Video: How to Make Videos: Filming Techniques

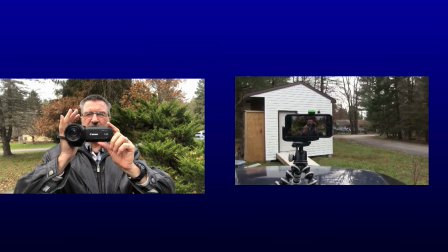(16:10)
So if you're going to go and see something over there, concentrate on holding it steady and then pan slowly
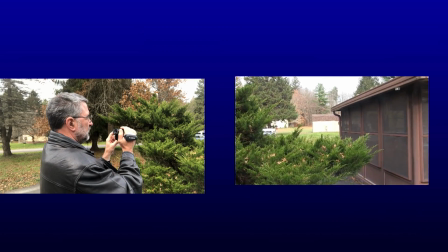(16:19)
so that you can go over there and look at something
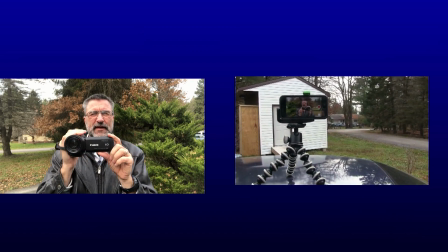(16:26)
without making people seasick.
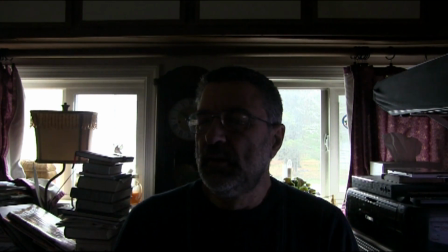(16:31)
Now I want to talk about lighting. There are all kinds of different things that could possibly be said about lighting, about how to make a much smoother, softer light and remove shadows and all kinds of things. What kinds of light bulbs to use to get different colors and all sorts of stuff.
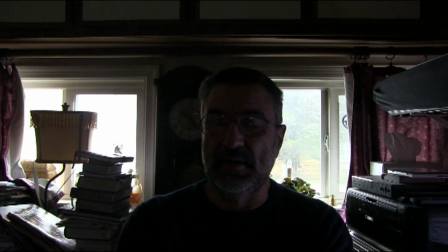(16:50)
I'm not going to go into any of that. The only thing I'm going to talk about here, because it's the one that is the most obvious and the people make this mistake the most, and that is backlighting. What you see here. I have
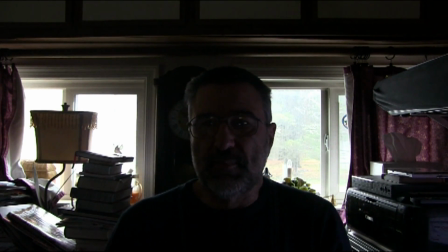(17:06)
windows open behind me, and it creates a backlit situation where I am in complete shadow.
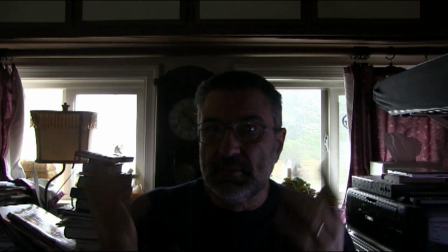(17:14)
Now, it is not dark in here. It looks like it should be fine to film,
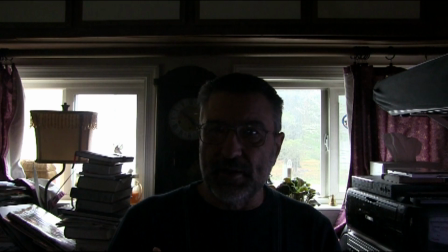(17:20)
but because I have open windows behind me that are much brighter than my face, it turns my face into a complete shadow.
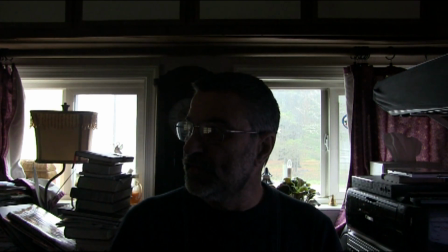(17:28)
So you should always be aware of this, whether you're inside looking at a window or whether you're on the beach with the bright sunshine on the sand and the sun is behind you.
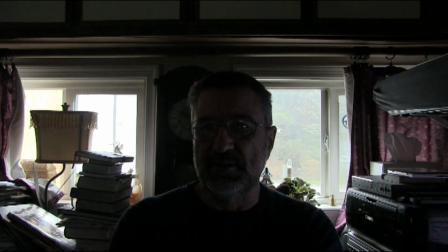(17:40)
That can create a backlit situation. So what do you do to correct it?
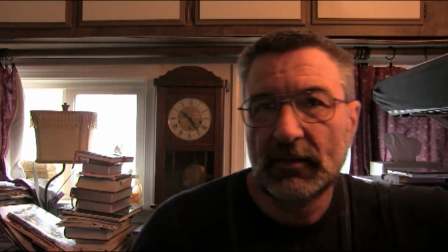(17:46)
Well, obviously turn on a light. Now, I don't need that light in here.
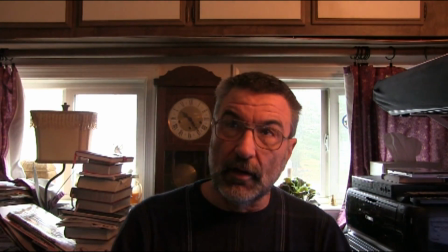(17:52)
It's plenty bright enough, but I need the light for the video. I also have another light up there that I'm going to go turn on.
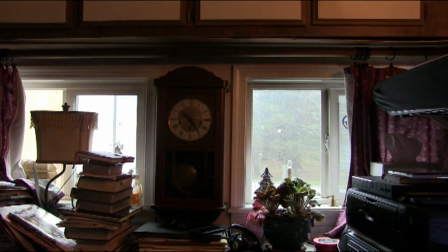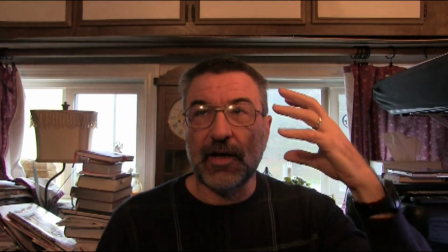(18:07)
And that helps even more because this light created shadow here. Now that gets the other side of my face.
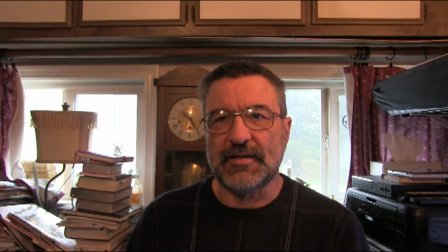(18:13)
And now I'm going to go even a step further and close the curtains.
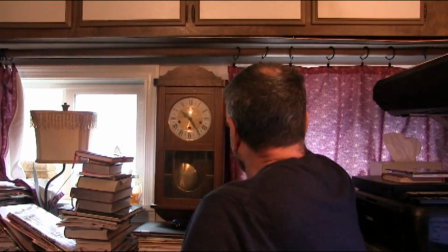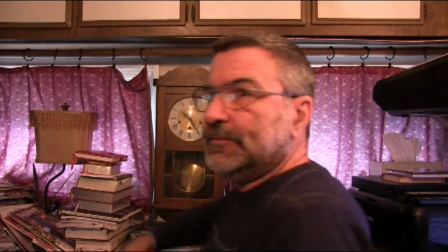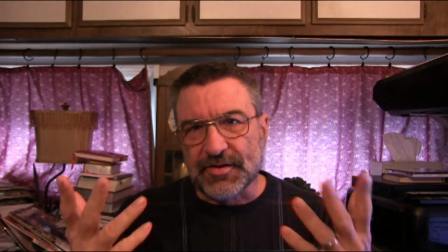(18:26)
Okay, so now it's workable.
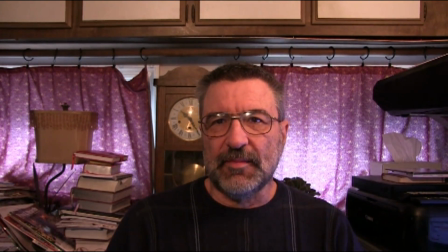(18:28)
This is the way that I film most of the time when I'm inside, because in this little RV that we live in, there are no blank walls anywhere.
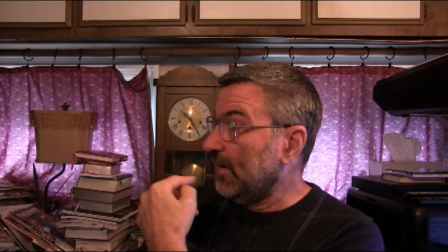(18:36)
Everything has windows.
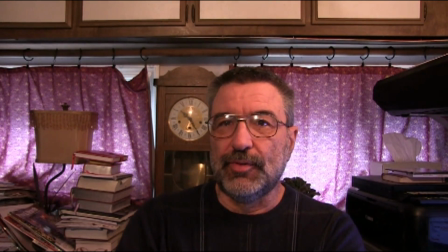(18:38)
So wherever we go, we have to close the curtains behind us and then put lights on our face to light our face.
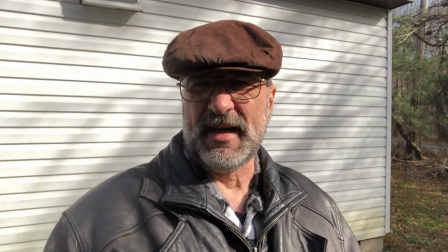(18:47)
Now see, here's another backlighting situation where I'm standing in front of a shed and the sun is shining on the white
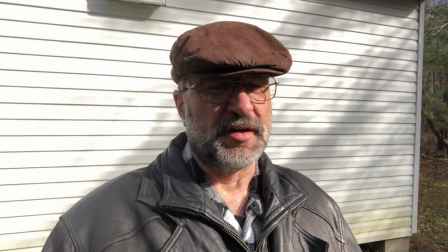(18:56)
siding, and in fact it would be even worse if there weren't the shadows of the tree on the siding,
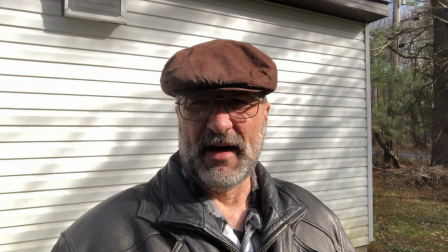(19:02)
because the siding would be even brighter. So here I'm backlit and my face is in shadow.
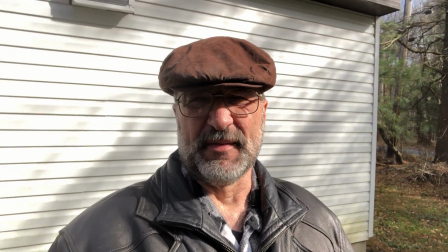(19:08)
It's pretty comfortable because I'm not looking in the sun. If I turn this way, I'm now looking into the sun,
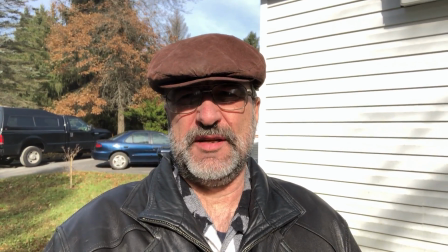(19:17)
so it's not as comfortable, but you can see my entire face except for my eyes.
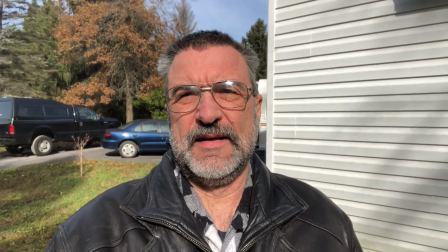(19:22)
So then I take off my hat. Now you can see all of me, but now I've got to squint.
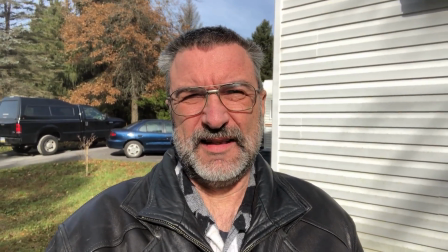(19:27)
But what I was saying is that if it's comfortable for you, it's probably not the best photograph situation.
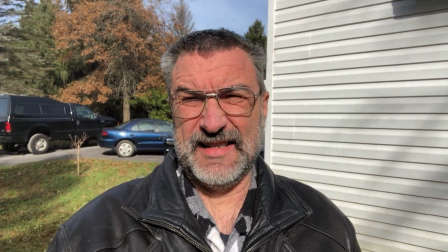(19:35)
But now I'm squinting and I can't see anything, but it's the best lighting.
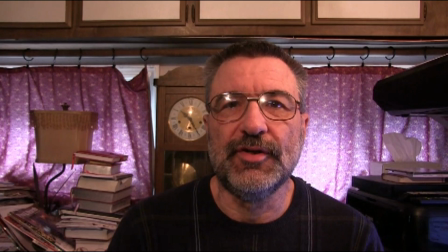(19:45)
One other issue that I deal with a lot, and many of you will too, is the reflection on my glasses.
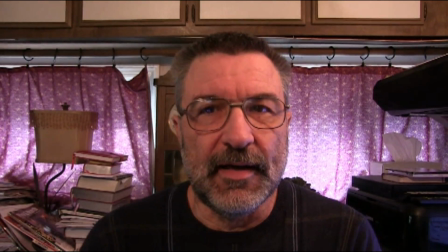(19:54)
You see that? It's hard to see my eyes, and if you can't see my eyes, you can't connect with me.
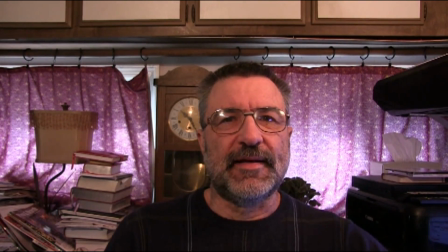(20:01)
So I'm always aware of that, And I said earlier not to look at the screen, to look at the lens, but I always have to glance at the screen to see if the reflection in my glasses.
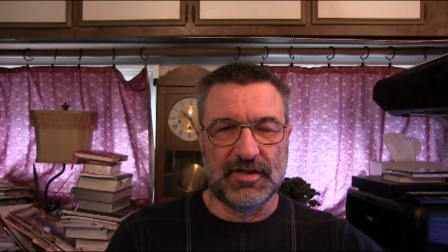(20:11)
All I have to do is just tilt down a little bit and the reflection is gone. It's very difficult to get rid of that many times. It's impossible.